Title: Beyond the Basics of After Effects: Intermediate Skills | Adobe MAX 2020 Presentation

Hey there, I'm Kyle Hamrick, Senior Motion Designer for School of Motion. This session is Beyond the Basics of Adobe After Effects, Intermediate Skills.
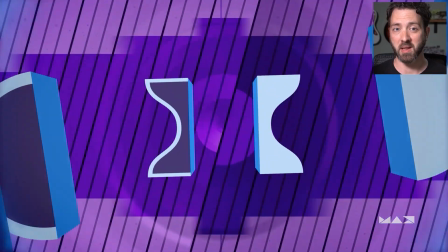[0:15]
I'll be using a piece I created for Adobe last year as a way to showcase various parts
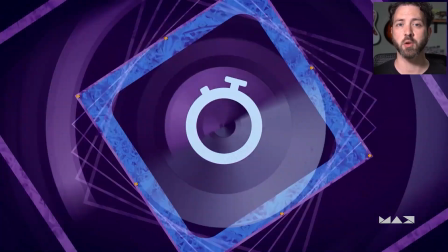[0:20]
of the motion design workflow and hopefully show you a lot of cool and helpful tips along the way.
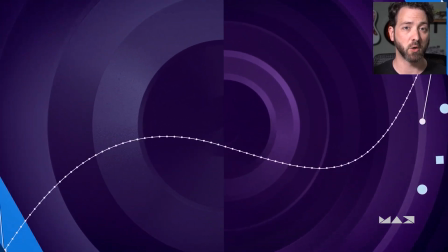[0:25]
We'll be talking about several different stages of a good motion design workflow, starting with concepting and pre-production.
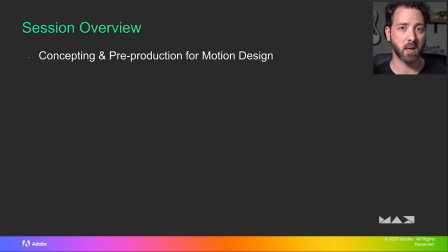[0:31]
I'll be showing you the ways that I use other Adobe apps when I'm creating a piece and how a cross-app workflow can be helpful and efficient. Then we'll dive into After Effects itself and we'll look at some ways to step your work up to the next level, including tips for finessing your keyframes in the graph editor, navigating complex projects,
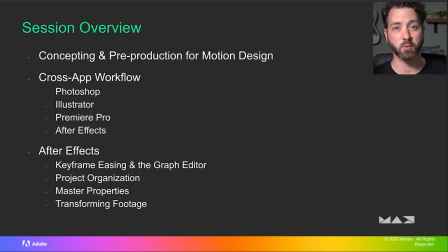[0:49]
using advanced features like master properties, ways to artfully transform footage, and then I'll have a few cool After Effects tips for you as well.
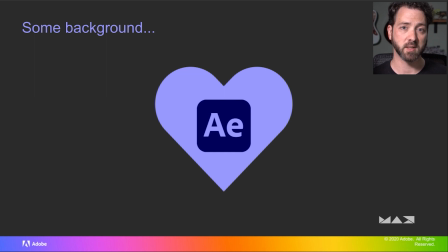[0:57]
So when Adobe first reached out regarding this project, I was obviously excited for the opportunity. It sounded like it would be a fun technical challenge as well as a creative one. As the project developed in my brain, it became clear I was essentially getting to create a love letter to After Effects, and I have to say it's one of the cooler opportunities I've ever been given.
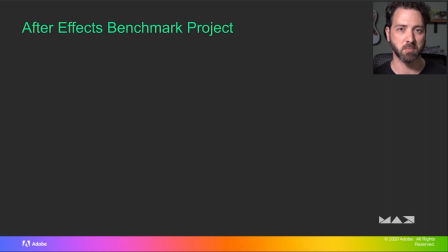[1:16]
So Adobe's specific request was for a project that could serve as a benchmark in a variety of ways and would also be aesthetically pleasing, quote, not just a science project, and help showcase some of the ways that you can use After Effects.
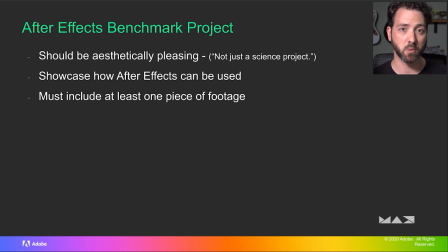[1:31]
As part of the benchmarking process, it needed to include a piece of footage, which meant an end user could also potentially try out different sizes and formats. There was a desire to focus on GPU accelerated effects, as that creates a pretty easy A/B for users to see the speed gains that those can bring.
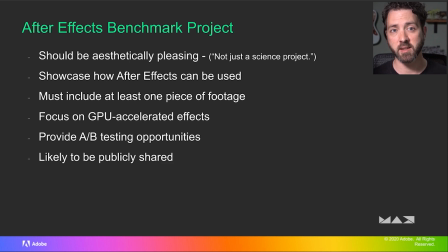[1:49]
And lastly, it was likely this project would be publicly shared, so users who wanted to explore the workflow and structure of such a project could download it and explore it. So let's take a look at what I'm talking about, and then we can dive into some of the process of how this was made. And I'll try to give you, as I said, as many useful tips along the way as I can.
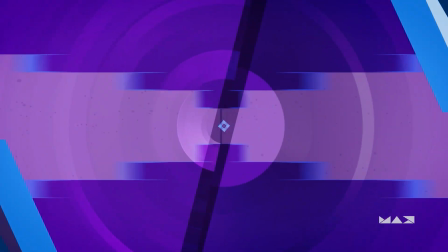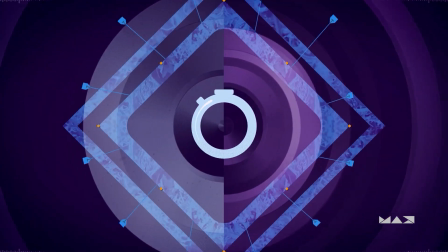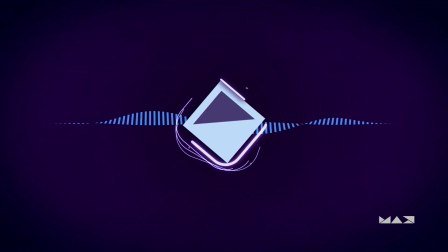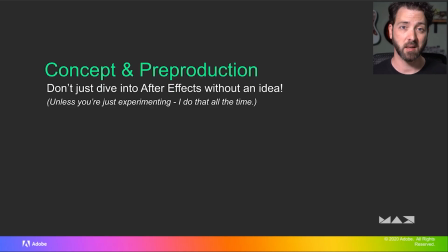[2:25]
I know you're excited for me to dive straight into After Effects, and I am too, but let's take a minute and talk about some of the earlier steps in the process. It can be really tempting to just hop into After Effects and start doing stuff, and I definitely do that, but there's a time and a place for that.
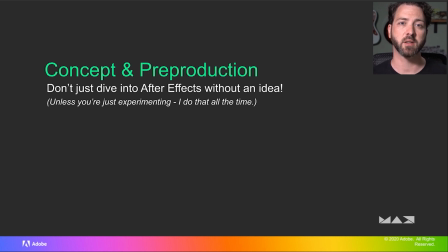[2:40]
Animation is a very labor-intensive process, so for an actual project, you want to make sure you actually know what you're trying to achieve before you think about animating anything.
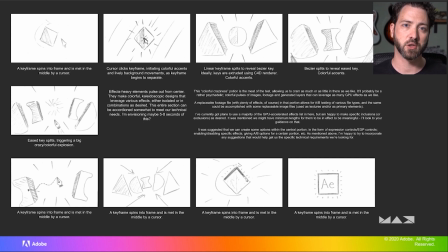[2:49]
So let's take a look at my storyboard sketches here. As you can see, I just drew these on paper, which can be a good way to get the ideas down without being too fussy about it.
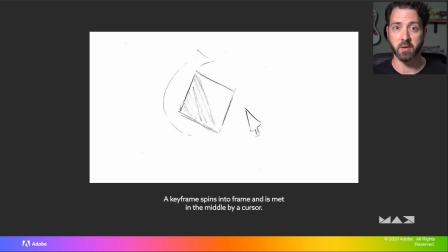[2:57]
I decided to make this whole thing a little meta. We'll start with a keyframe rolling in, a cursor clicks it, revealing some other kinds of keyframes, which I'll split apart to expose a bunch of this cool internal After Effects craziness. And then a pen tool pulls a Bezier path across, and that pulls everything back together for the logo reveal.
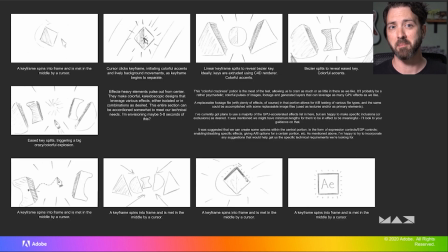[3:15]
This idea allowed that middle section to be really flexible, which is good since some of those technical specifics were still a little bit of a moving target at this early stage of the project. Going abstract allowed for the wiggle room to pack in footage and effects and variant versions and whatever, and still have it all make some kind of sense.
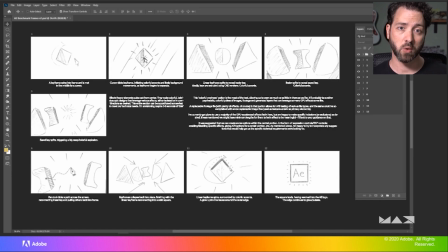[3:32]
It also made sense to go ahead and just lay out my storyboard right here in Photoshop, thanks to the Artboards feature. It's really nice to just lay everything out in one place, but still have it all be editable. And you can make little tweaks, duplicate elements between frames, and so on. I don't usually consider myself as much a designer as an animator,
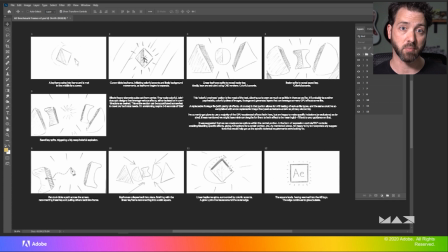[3:51]
but I'll definitely come in here to create more refined frames for a lot of projects, which you can then send over to After Effects as individual layers. It just wasn't the case here.